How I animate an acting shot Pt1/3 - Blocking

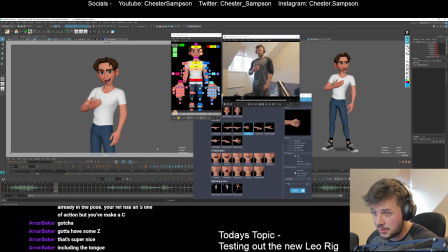16:44 And also the hips, his weight's gone onto this side a bit, so I'm going to put his weight over there. As you can see, I think that works a bit better. But that's pretty appealing, pretty quick and easy to get something quite appealing in him, isn't it?
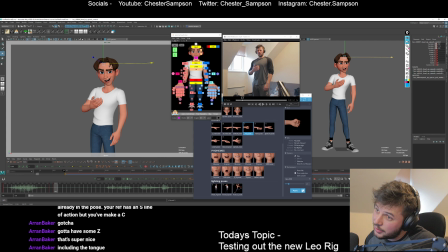17:02 I don't know if it's worth fiddling with the squash and stretch on the head a little bit. Yeah, I quite like the head angle I have. I don't think I'm going to mess with that. Right, so I'll get rid of that frame that I had before because we've got this.
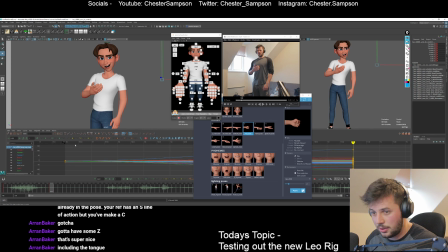17:17 Am I in stepped? I don't know if I'm in stepped. No, I'm not in stepped. Let me check myself in stepped.
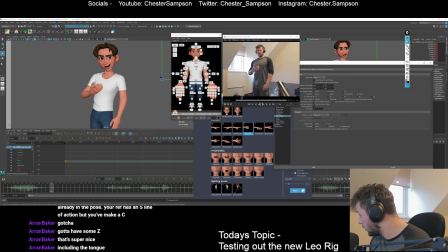17:25 And check chat. Including the tongue. Yeah, I think a lot of the controls in here are made to be appealing.
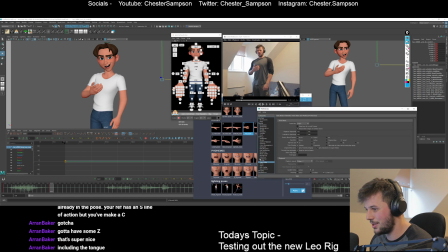17:34 I feel like a lot of rigs they're just focused on technical aspects and not actually...
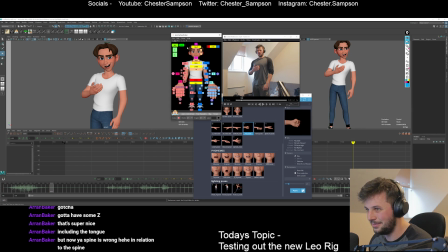17:39 You can tell that they've tested this a lot on the animation side, not just the technical side,
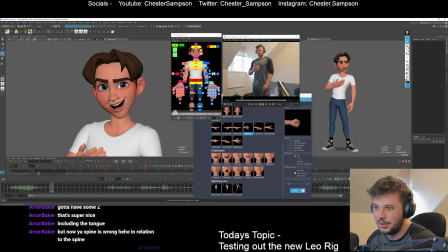17:44 because I think technically it works great, and also they've just made it really nice to use.
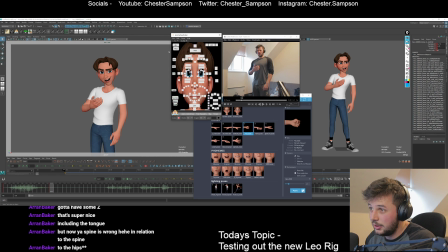17:52 Just going to get a little bit more of that DreamWorks eyebrows going. So yeah, I mean, I'm changed from my... I don't even know what this face is. Enhance. Look at this face.
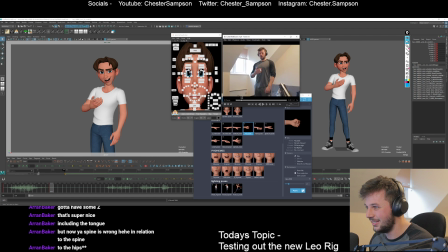18:04 I don't know what I'm doing. He's not pleased. So we've changed that a lot because I want him to be more... Wow. You know, shocked. And amazed. Maybe
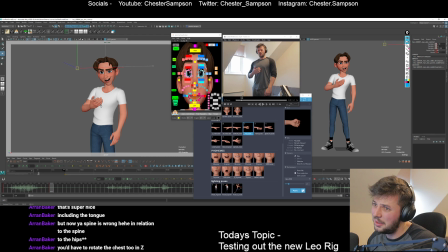18:23 I'm wondering where he could look to make this even better. Because at the moment I've got him looking at camera. But he's kind of internal with the WoW here. I feel like it's not directed at someone.
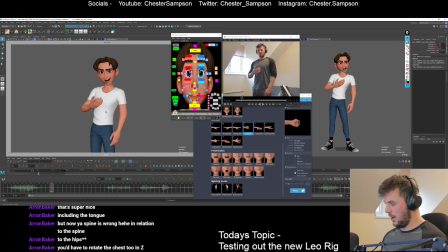18:39 I think that would be a nice acting change if we go from internal with the WoW. He's kind of in himself and then he talks to the person and changes his attention. I think that would be better. What's Aaron saying?
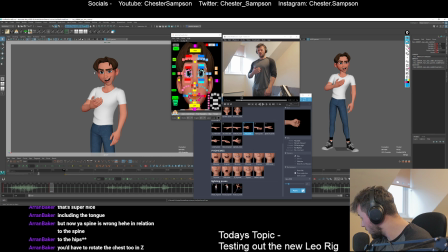18:56 In relation to the spine, to the hips, you have to rotate the chest 2 in Z. Oh, you mean if you want to go.
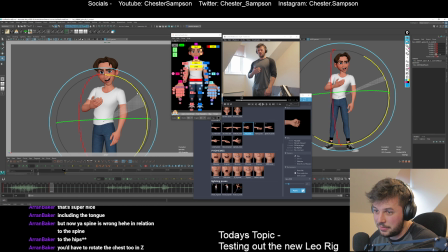19:04 I guess you're talking about if you're going for this C shape versus something like that. I guess I can even it out. I think you're probably right.
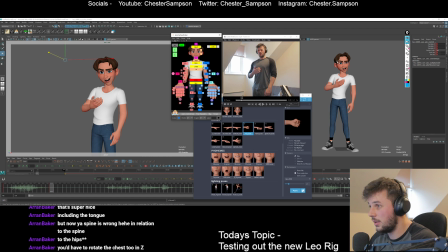19:16 But yeah, let's make this more of an internal thing. And I can even make the pupils a bit smaller because he's kind of shocked.
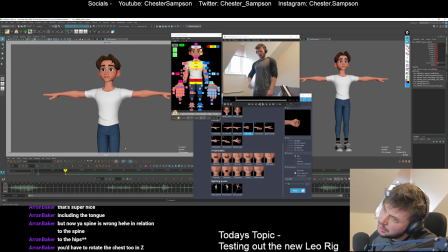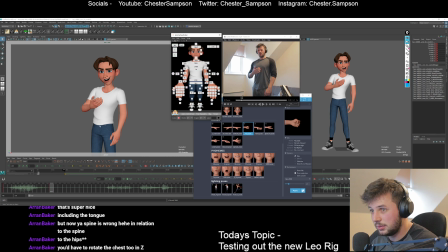19:34 Right, I might end up changing that. I think I've got an idea for it, but let's make this pose the same as that, and then we'll figure out the pose that goes up into this one. So it looks like his weight's kind of coming forward and back, so let's do that. Forward and back, that doesn't make any sense.
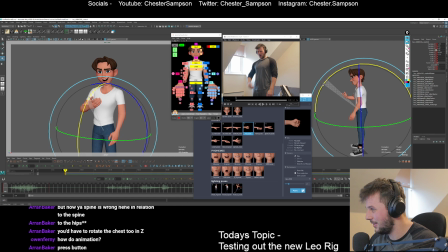19:54 How do animation? Yeah, press the animate button. Here you go, Owen, I'm doing some headspace stuff for you. So when the weight goes back, the you have to rotate forward to compensate, right?
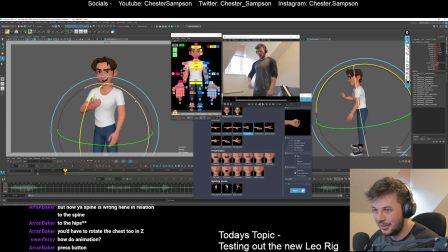20:06 There you go. And his weight's also going onto this leg more and coming up onto that leg more. Boom. And the chest is kind of leading and then coming down. Is that what's happening? I can't tell right now.
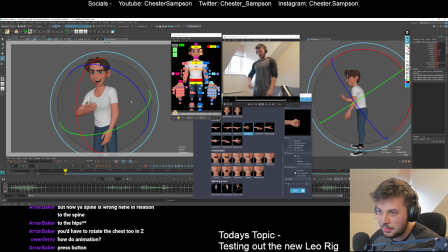20:24 Maybe I'll just go for a C shape into a reverse C shape and try not to mess with the headspace too much. Kind of looking down at this point, I think. And we'll get his arm out of the way.
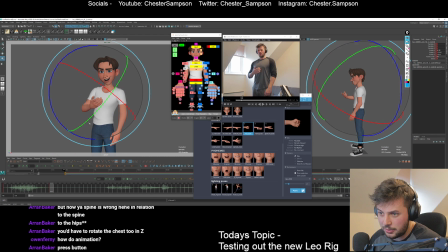20:42 Looks a bit broken now, but we'll figure it out. Shoulder connect to that, a bit forward.